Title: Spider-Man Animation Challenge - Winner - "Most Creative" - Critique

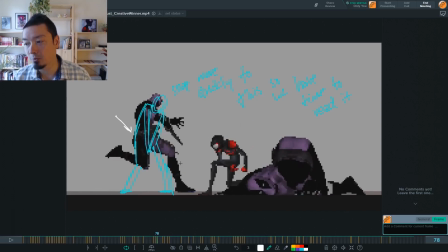741s
Maybe you'd need like one settle frame, but I think you could just go to this pose right away so that we have those few frames to read before Miles kicks him. And the same thing with the soldier's gun that he's carrying. It also is constantly interfering with the silhouette.
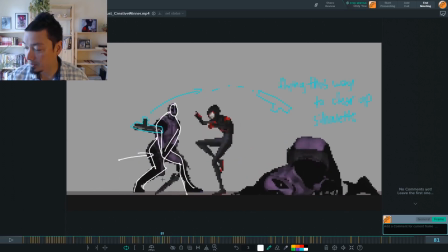754s
Just try having it drop down to the ground as quickly as possible.
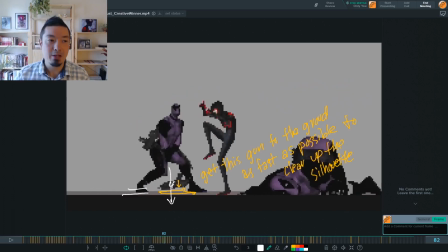758s
You might even be able to just lose this off the bottom of the frame or something, like it just fell down out of camera. But just whatever you can do to clear up this pose and hold it for as long as possible before Miles kicks in.
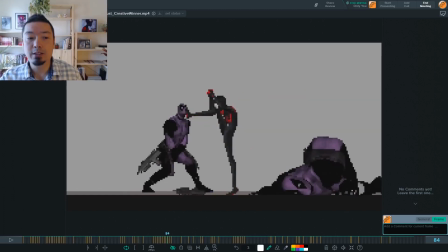770s
So here's just a small thing. The legs for Miles here are really clear, but the head and the arms are really getting pretty hard to read. I would try to make this pose look kind of more like this one, where you've got a little gap in here where the elbow is super clear and the knee is super clear.
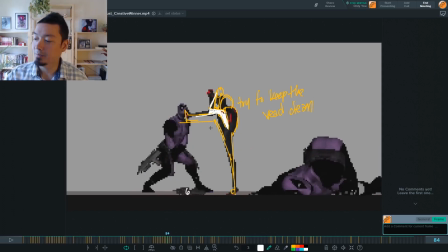786s
And then yeah, here, this is one of those things where no one's ever going to notice, but it might be fun to just add a little extra impact to this kick.
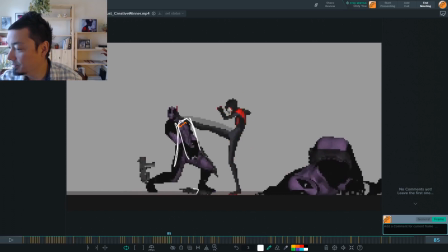794s
Basically have his body for like one frame, have his body stay way back here, and only
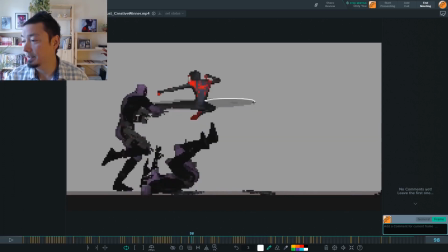802s
his head getting kicked off to the side before his body catches up. I like these smear things that you've done throughout the piece.
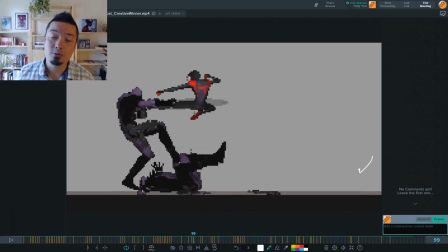810s
They look really cool. They have like a nice 8-bit or lo-fi read to them that makes it feel like a video game.
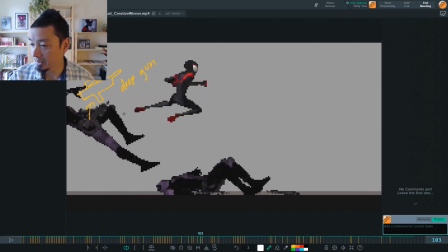816s
These are very cool. This is a minor thing, but I learned this in games doing a lot of like hit animations. When something gets hit, having like pieces break off of it helps sell that something's been hit and sell the impact.
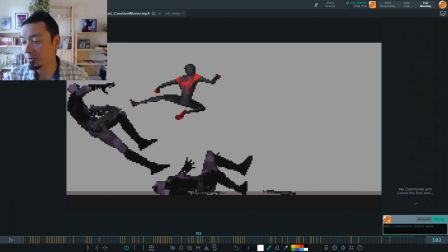827s
So when things get hit, I'm always looking for opportunities to like break pieces off of something and have it fly away. I would do that with this. Like after he gets hit, since the gun is a separate piece of him, I'd break it off of him and just have it fly away.
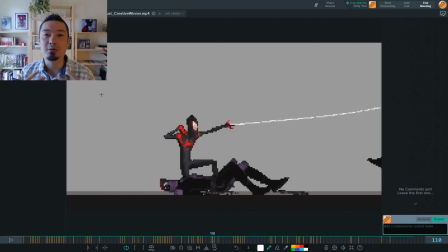839s
The same goes if there's like separate parts on the belt or any other parts on the rig, but anytime somebody gets hit, if you just break those pieces off of them, it'll be cool. Actually, because it's kind of lo-fi, you could always just go in and draw chunks of the guys falling off or breaking off when they get hit.
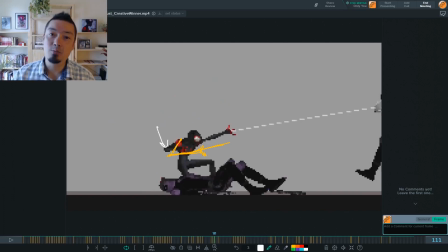856s
Here's another just minor polish thing when it comes to the posing. This is the frame where the web is first coming out of that hand, and so I would just try to make it read a little clear. Right now, his hand is inside his body silhouette, and if this wasn't pixel art, then it might be more clear, but because it is pixel art, we're just totally losing his hand right now.
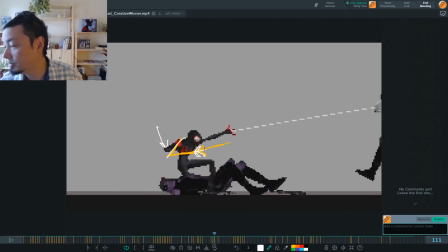874s
So I might repose this so that the hand is away from the body, and so you can just clearly see that first frame of him shooting it out.
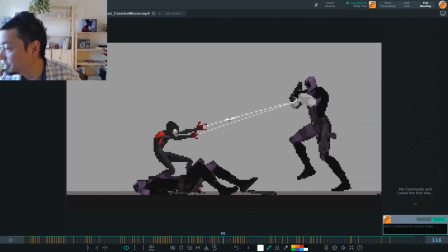882s
Here, you know, I would just go in, clean up the pixels on the webs.
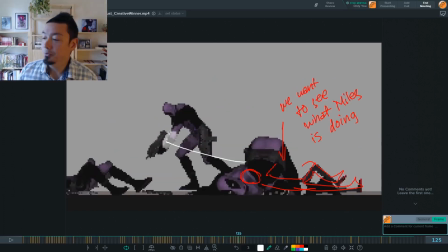886s
This is an awesome move that he does here, But one thing I would do with this move is play it through to its logical conclusion.
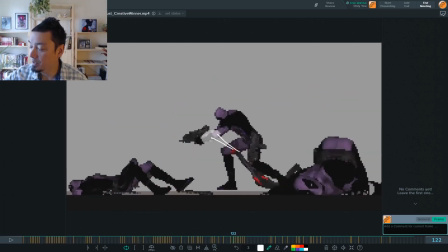893s
Right here, this all makes sense. He's hanging on him. He's pulling him through. He's incapacitated this guy.
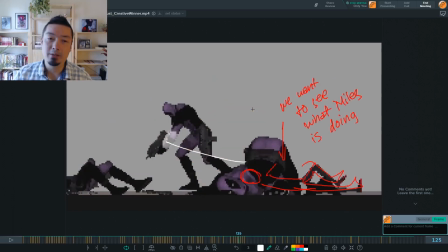898s
But I don't see a reason why Miles should let him go. I would think that he would continue using the soldier for momentum, and he would keep sliding on through and bring the guy to the ground with this move.
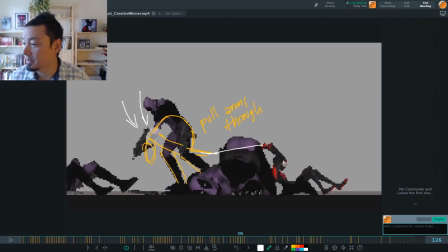908s
Yeah, I would have this soldier have his arms pulled completely through his legs and then put to the ground.
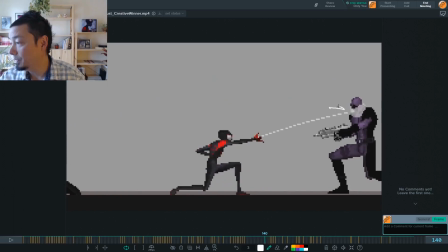914s
I think that would be awesome. This is great. I like how it's covering his face, and his hand sort of goes up. He's like, ah, I can't see.
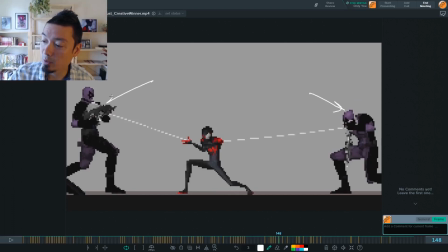925s
But I think the strength of this guy is actually this web shot's weakness, because it looks like it's just sort of hitting him in the chest. Technically, this guy would just be like blowing Miles away right now. He'd just be filling Miles full of bullets.
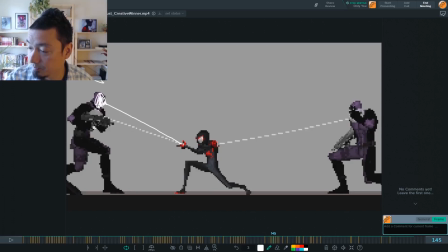937s
What I would do is also have this web shot come to his face. Have him drop his weapon, just to make these guys feel like they actually are incapacitated.
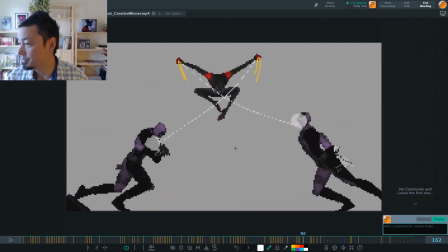946s
And here's just some posing stuff. This is a super awesome move. The move feels pretty good already, but I think you could push it even further.
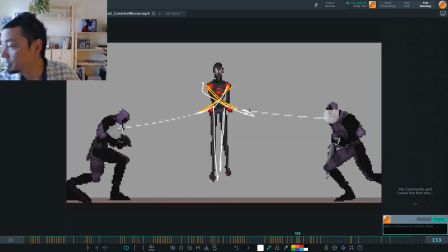951s
I would keep them reversed and as far out as possible, so you just get maximum amount of pull here.
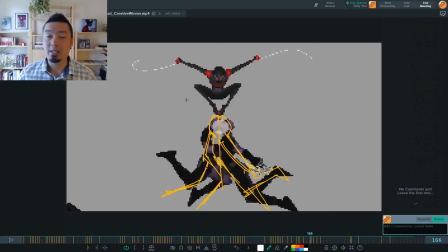958s
Boom, boom. But yeah, about this impact, it's a bit bouncy.
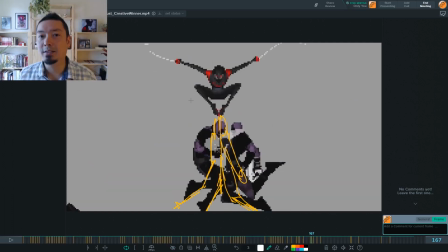964s
I don't think the impact is working as well as it could. It's a fight scene, and you kind of want to make everything feel as painful and impactful as possible.
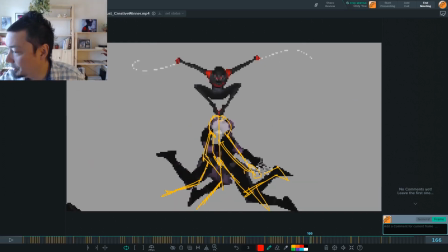972s
When these guys smash together, try to get a pose that really creates this flat line where they're impacting, so that each one is like hitting a wall, a brick wall. It's just that each other are the wall, right?